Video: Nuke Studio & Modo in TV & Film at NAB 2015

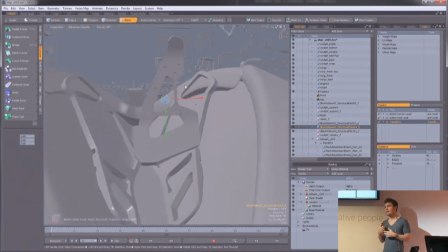(23:11)
One of the nice parts about doing kit bash like this is that you find different ways to use pieces that you've made already.
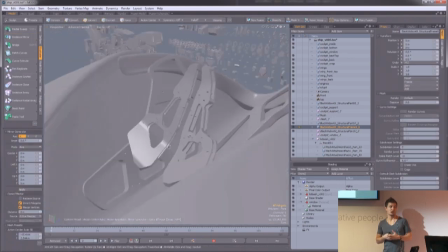(23:19)
So I'm using this bracket and kind of scaling it and mushing it around and turning it into a pair of chairs for the ship that we're creating.
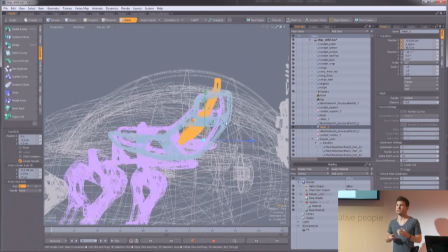(23:27)
And I think that's the nice thing is you get a lot of kind of happy accidents and kind of reusing bits and pieces in a way that you didn't intend previously.
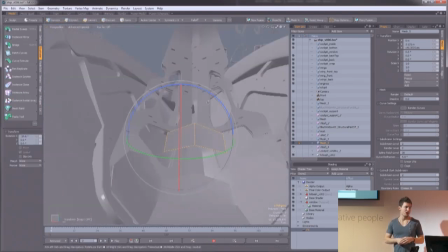(23:36)
And then combining that with just traditional modeling and a little more clone tool.
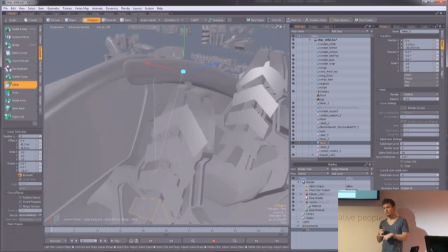(23:41)
The nice part about the clone tool in Modo is not only can you do translation, but you can do rotation and scale as well.
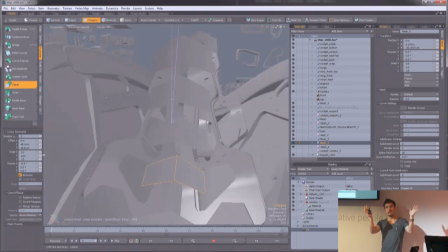(23:46)
So the back of this chair actually kind of scales out a little bit and rotates in a little bit to match the curvature.
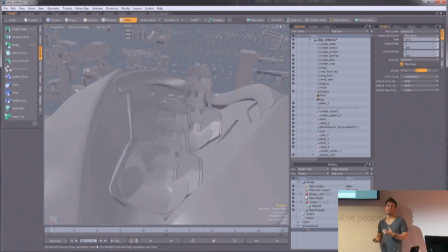(23:52)
And that's all interactive, so you can just kind of dial that in and as you're looking at it.
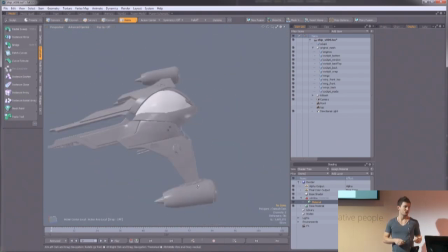(23:58)
So here's the final ship with all the kit bash. And the kit bash stuff looks really nice, but now our ship model kind of looks a little boxy and not so detailed.
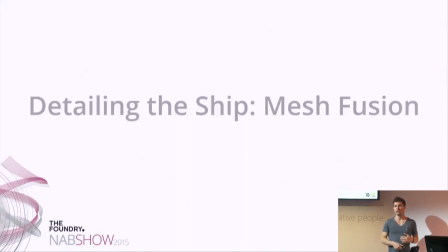(24:07)
So one of the ways I've found I like to do that detailing is with mesh fusion. I've struggled to do a whole mesh from the beginning with mesh fusion, but I find it works really well to add details to your objects that would otherwise just be unachievable.
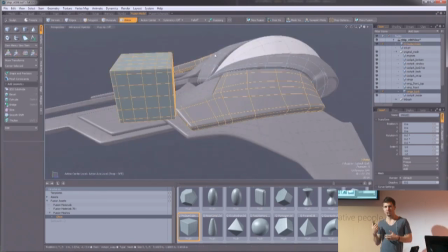(24:23)
As Mariana showed previously, mesh fusion is just kind of Booleans.
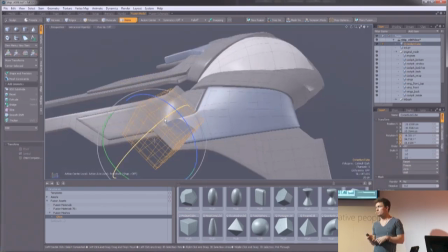(24:27)
But it's Booleans that you can use in production and that actually give you geometry that doesn't suck.
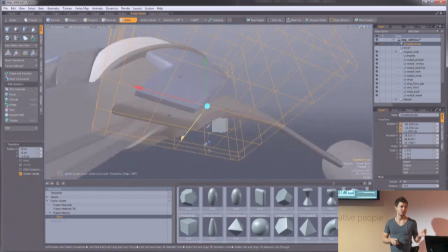(24:34)
So here I'm cutting the kind of front of this top piece off with just a simple cube that I've pulled in.
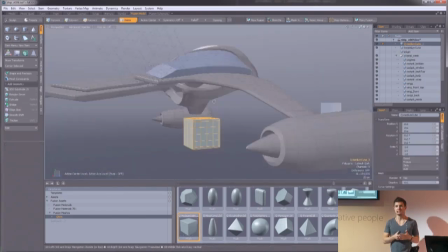(24:42)
And it gives you really nice milled edges.
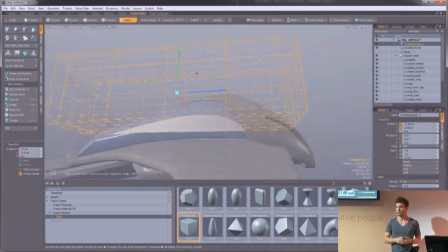(24:46)
It kind of looks like it was made at a factory that knows what they're doing and not by some sort of hapless artist.
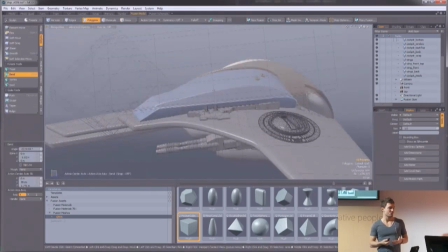(24:52)
And you get a lot of happy accidents too. I thought I was going to slice this whole side off,
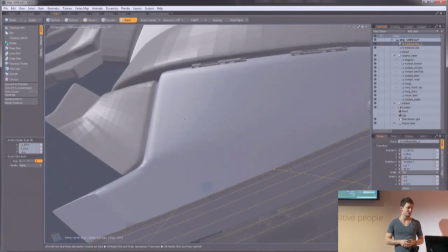(24:57)
but I found that just kind of insetting it a little bit and leaving a little crease that goes to the back resulted in some more interesting shapes.
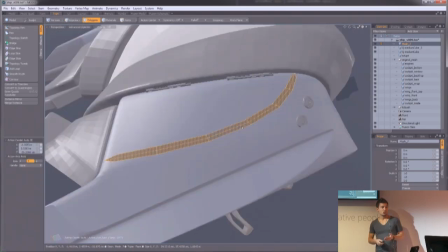(25:06)
So here I use the topology tool again to draw in some panel lines on the top of this ship piece here.
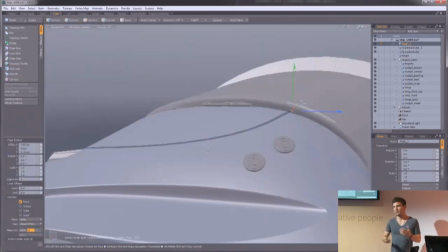(25:14)
And that's the thing I said I liked about Modo.
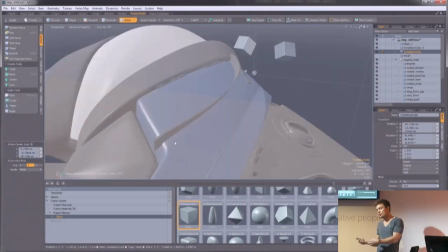(25:17)
It's just you can hop in and you can do some topology, and then you can use mesh fusion and kind of cut that panel line into that quarter panel.
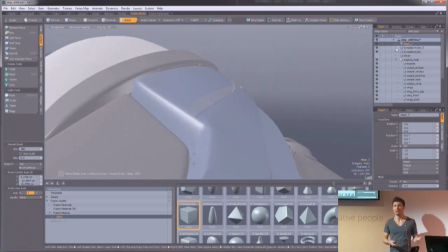(25:24)
And doing this would be such a pain otherwise. You'd have to really consider how the topology is going to flow with this quarter panel line.
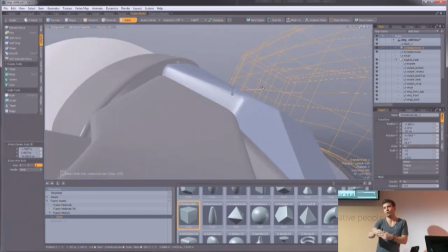(25:33)
And if the director came back and said, I want, you know, two that cut across in a different way, you'd have to start that mesh all over.
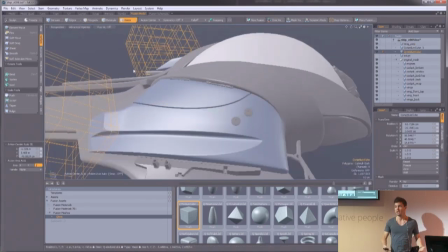(25:42)
Whereas with Mesh Fusion, you can just cut it in, stick it there. It's all still live and interactive.
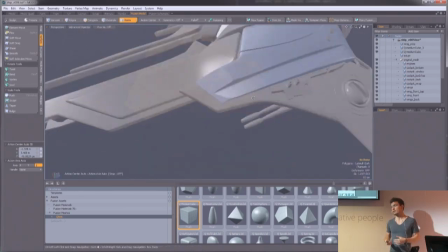(25:47)
So if you need to make updates or changes to that at a later date, it's very straightforward.
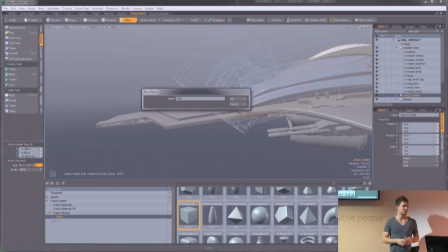(25:52)
I think next I work on this wing.
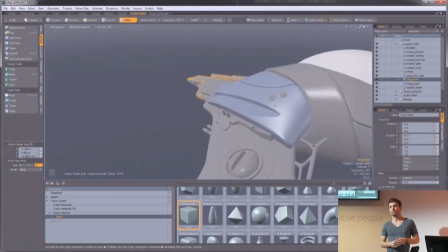(25:57)
Do a little bit of renaming. Name your stuff. Name your objects. Keep your stuff organized.
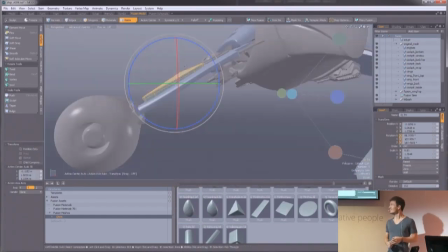(26:03)
It's going to someone else eventually. Someone's going to have to open your scene. So originally I thought I was going to punch a hole through this wing,
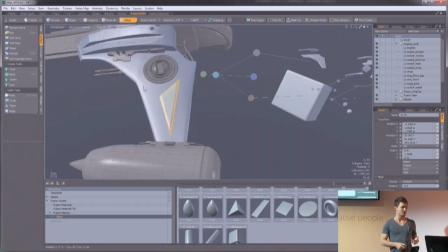(26:10)
but I found with Mesh Fusion that kind of just letting that back
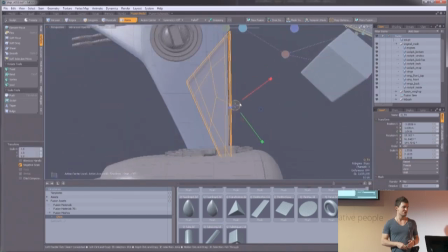(26:16)
triangle kind of slide through gave the ship's wing a little better shape.
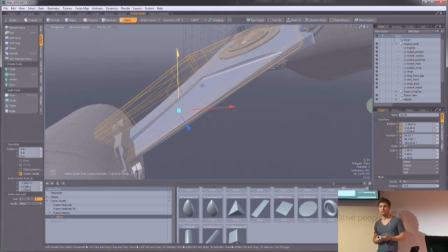(26:21)
And again, that's the benefit of using a tool like this where it is all interactive and you can kind of make
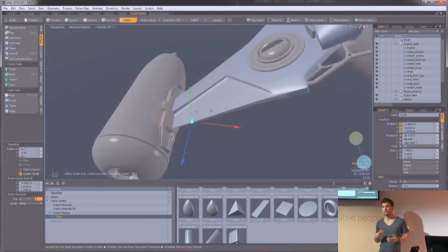(26:27)
decisions on the fly and try out different things and see which option looks the best.
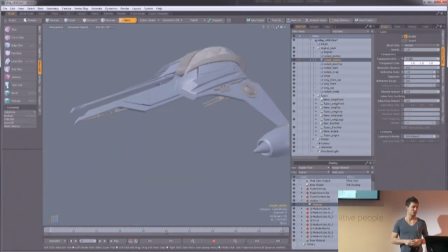(26:34)
So here's the final ship with all the Mesh Fusion detail. And you can see we've kind of taken that
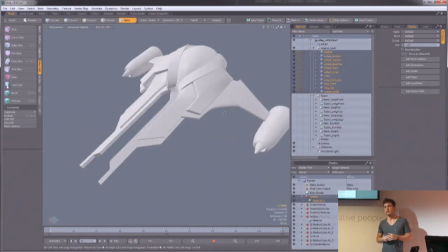(26:41)
boxy shape and really added a lot of interesting cut lines in there and made it something that feels a little more unique.
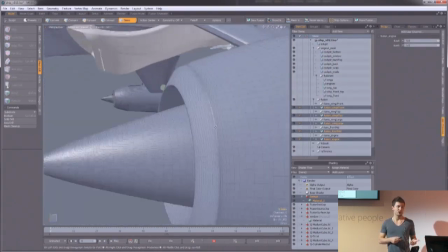(26:49)
And the nice part about all the Mesh Fusion detail, like I said, is it's all still live at this point.
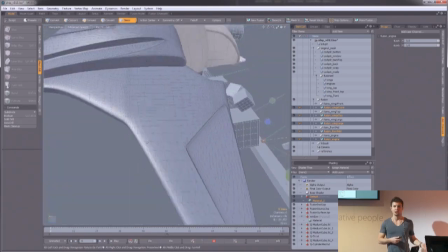(26:55)
And you know, it gives you clean topology with loops that go around your panels and your cut lines and stuff like that.
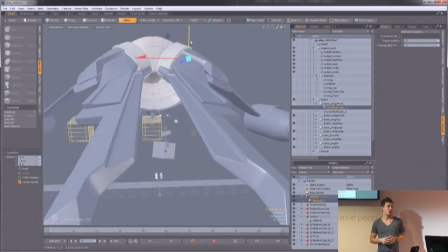(27:01)
And you can come back in and say, you know, oh, the front of this, the bevel isn't quite deep enough.
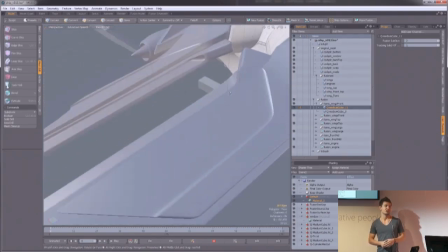(27:07)
Let's make it a little deeper so that we can see it when the reflection hits. And this back edge seems like it needs to round off a little bit more.